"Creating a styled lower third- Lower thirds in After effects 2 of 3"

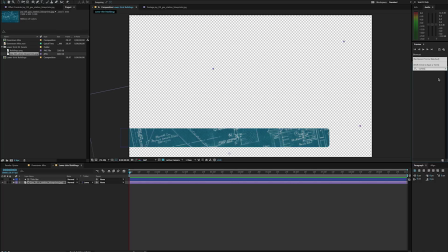(4:12)
So I'm also going to go ahead and color correct that. And I'm going to throw on a curves adjustment here. And I'm just going to darken that up a little bit and add a little bit more blue. The only other thing I'm going to do here is blur it just a little bit because it might be a little hard to read any text on here,
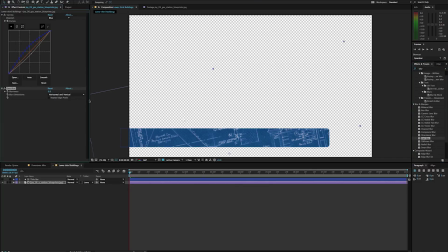(4:32)
and I just kind of want to use it as a design piece. I'm just going to throw in a little bit of a fast blur and just blur that out. So you can tell that there's something happening there, but it could be anything.
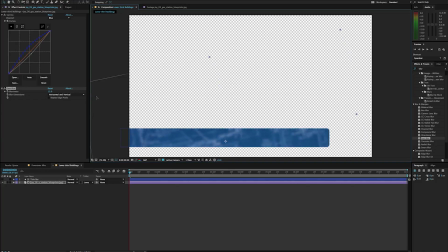(4:45)
I just like to use that as a little bit of a style there. All right. And we'll make it so that way it's not so distracting, but you can tell that there's a little something happening there. Okay, very good. Excellent. Now I've got my title bar and I've got my blueprint in there.
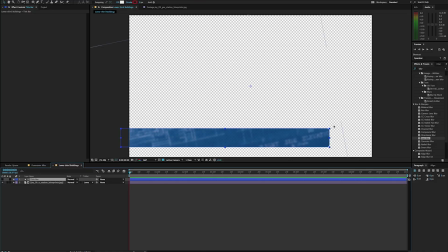(5:00)
I also want to have a little bit of an outline around the outer edge here. So I'm going to take this title bar and I'm just going to duplicate it. And the reason why I've duplicated it, if I just turn that on here, you can see it's just solid there. Because I want it to be the same size and shape of my original title bar.
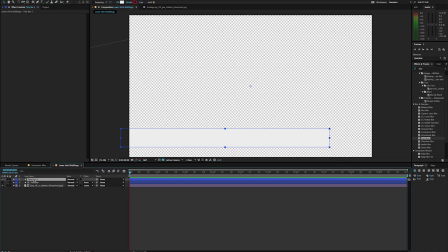(5:18)
And what I'm going to do with this second one, so I have my title bar, I'm going to call this title outline. And I'm going to turn off my fill,
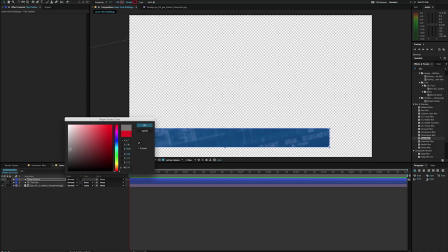(5:31)
and I'm going to give it a stroke that's fairly white here. I never like to go to 100% white or 100% black because then I don't have any floor or ceiling that I can kind of push things. But I'm just going to give this like a maybe like a 5-point stroke.
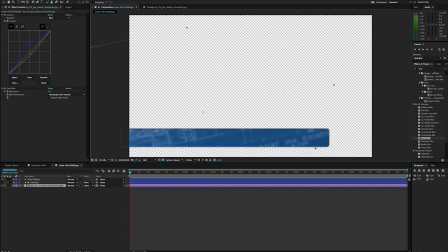(5:50)
And if I click off there, you can kind of see what's happening there. I'm going to turn on my layer again.
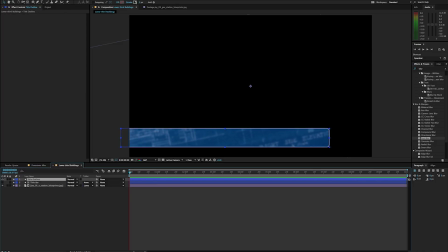(5:56)
And you know what? Let's go ahead and let's make that just a little brighter. So I'll take that up just a little bit here. And that's starting to look pretty good. I'm also going to go ahead and I'm going to emboss the edges.
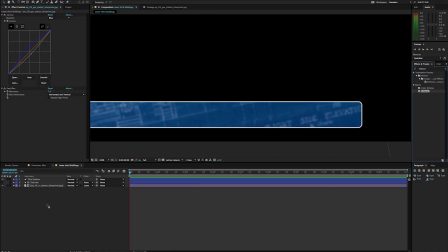(6:11)
And what this is going to do is just give it a little bit more depth. I'm going to drag that right onto my title outline. And you can see what that's done already. It's kind of taken these edges here and making it seem like it's a little thicker, like almost like it's a metal stroke around it.
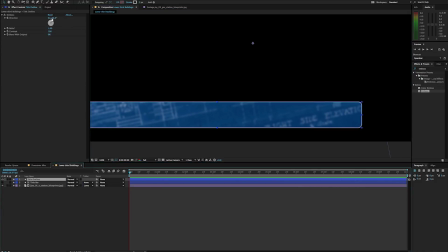(6:26)
And I'm going to just make sure I'm in my title outline. And let's work with this a little bit. So I'm going to change this relief just a little bit here.
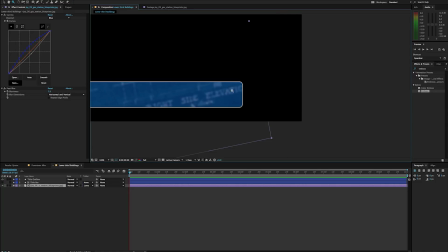(6:37)
And you can see what it's doing here. So I'm going to zoom in right on this edge here.
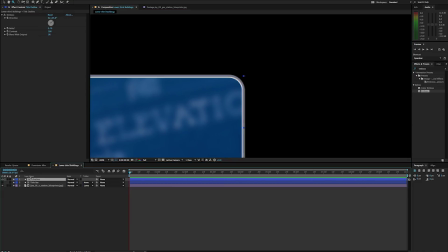(6:45)
And I'm going to turn this on and off so, just so we can see what's happening here. So if I turn this off, you can see it's just a solid bar. But with a bit of this relief on it, it's given this appearance like almost like it's a chrome and there's light wrapping around it here.
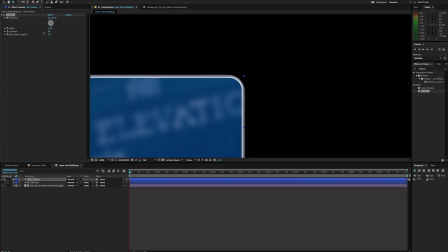(7:00)
So if I adjust this contrast here and this relief, I can kind of work with this a little bit. In fact, I can even change the direction of this emboss to kind of give it a little bit more of an interior shadow.
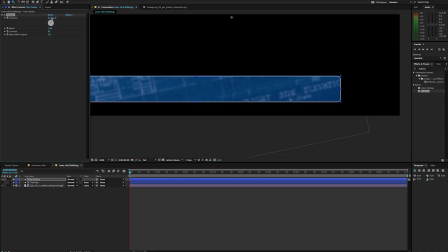(7:14)
Right, so I've got that, and I'm going to have this with that shadow upward here, and I'm also going to add a drop shadow in here. Now, the reason why I like to add a drop shadow is because it gives me, again, a little bit more depth,
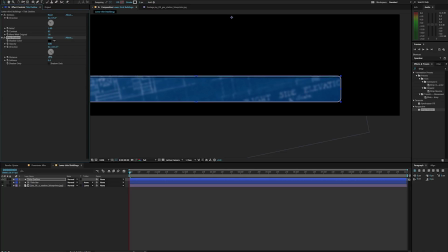(7:29)
and I'm going to make this fairly large here and soften it out. And the reason for that is because now I can have a little bit more control over that depth.
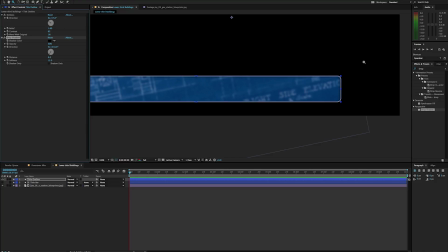(7:41)
All right, so that's starting to look pretty good. If I want to turn off these extra lines here just so I can see what I've got going on, I can toggle my mask and shape path, and that makes things a little bit easier. And let's work with that color just a little bit more.
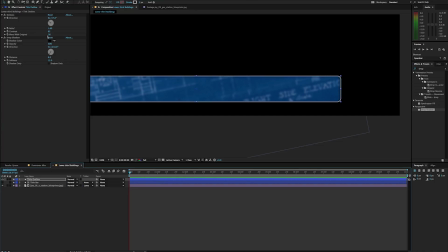(7:58)
I'll take that just a little brighter, and let's blend that with the original just a wee bit.
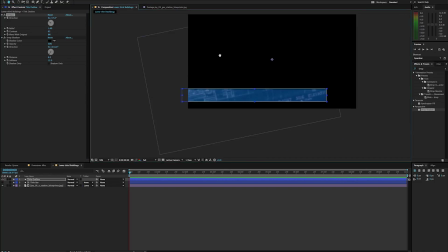(8:06)
All right, so that's starting to look pretty good. I'm going to take both my title and my title outline and my blueprint. I'm going to just select all of them and just scoot it up here a little bit.